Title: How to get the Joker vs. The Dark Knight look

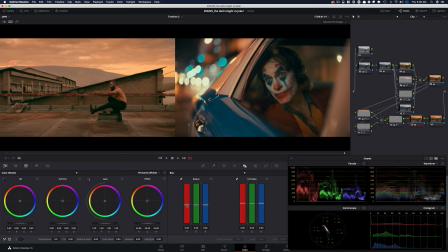Keep it at 47.
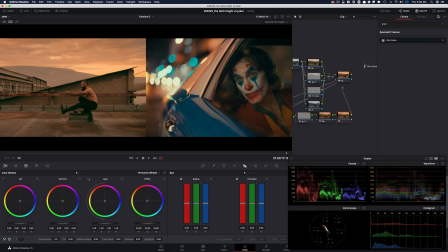And then in here, I'm going to add grain because I just remember there was so much grain and it looks so good in Joker.
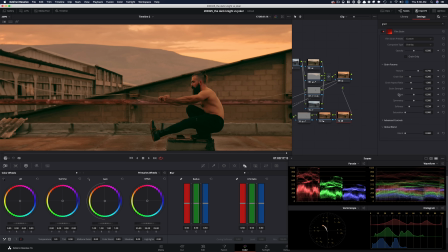So I'm going to lift it up quite a bit and give it some strength. And that just looks so nice.
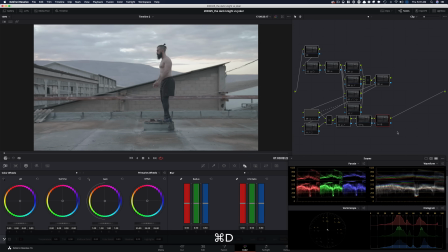And now let's turn all these off and then check out our look from scratch.
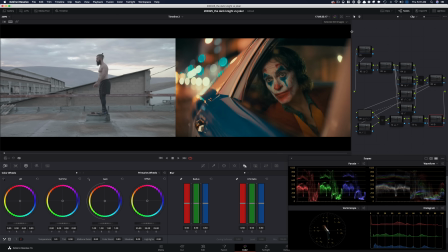So let's just go node by node. So I'm going to open it up right here. Let's park it right there.
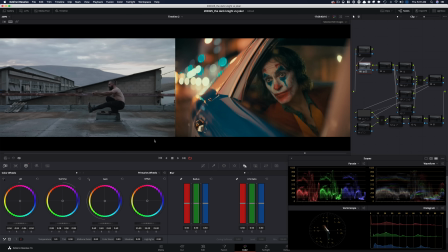So it started with the exposure, didn't go as hard as we did with the Dark Knight, then moved on to our saturation, kept it around the same as the Dark Knight. And then this is where the look DNA was created. Quite a bit was done right here.
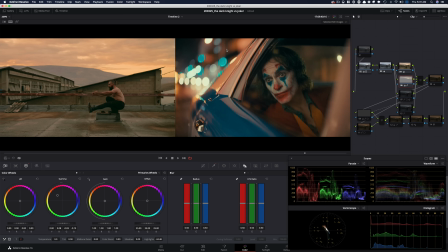Then we isolated the sky and really started to play around with this warm tones that we see in this shot. Afterwards, grabbed his face, pulled it out a little bit, and then right here we did some hue versus hue action and just balanced out everything, like pulled out the colors that are just not looking right and sticking out for no reason.
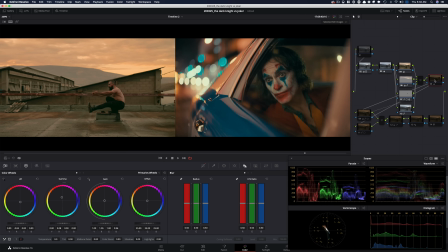So muted all that out in the mountain, and that was pretty heavy. Like this was, we used our primaries bars in this one and really dialed in the look adjustment node pretty far, like to really push the look, because Joker is anything but a natural look.
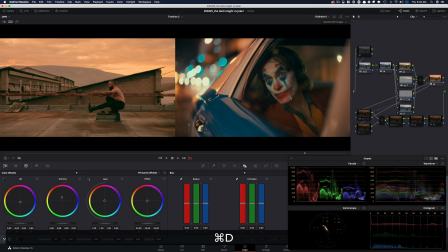It's really, really pushed. And that's what we did here. Then we went and created a window up top just to give it some drama, create another window to really put the focus where it should be. Then we grabbed his skin and gave it this warmth that we see right there, sharpening and grain.
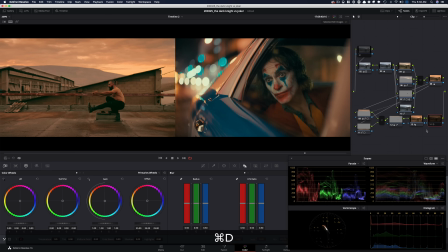And that is it. One thing that I see is that we're clipping on the red channel a little bit. So what I'm going to do is I'm going to go into my primaries bar and I'm going to go into my gain and I'm going to pull it down a little bit until we're not clipping anymore.
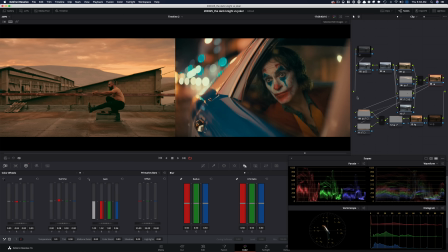So literally even like right there, and I'm going to park it there. So let's check out our final look in full screen.
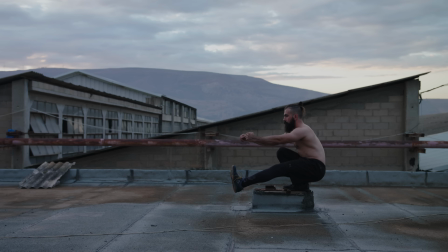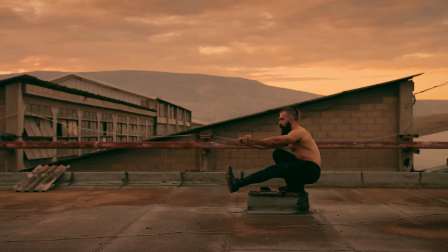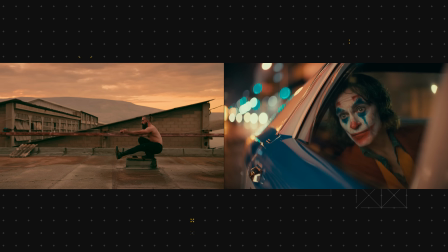I hope you guys had a blast. This one was so much fun to put it together.
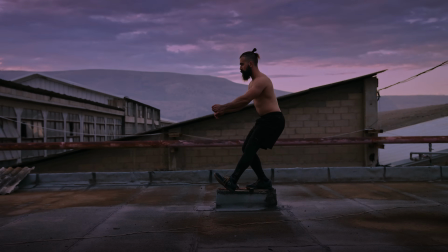It was challenging, but oh man, so rewarding at the end when we just look at the results of the two images.
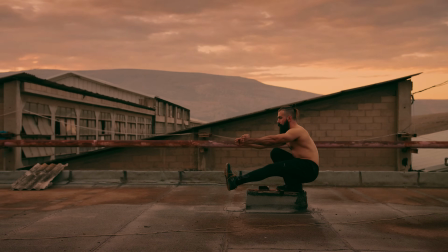Same freaking footage. It's unbelievable, and that's the power of color grading. Drop a comment below. Let me know if you have any ideas for some comparison videos. I would love to hear you guys out. Hit a thumbs up, subscribe to my channel for more awesomeness, follow me on Instagram, make sure to check the training link in the description below. I will see you guys in the next video.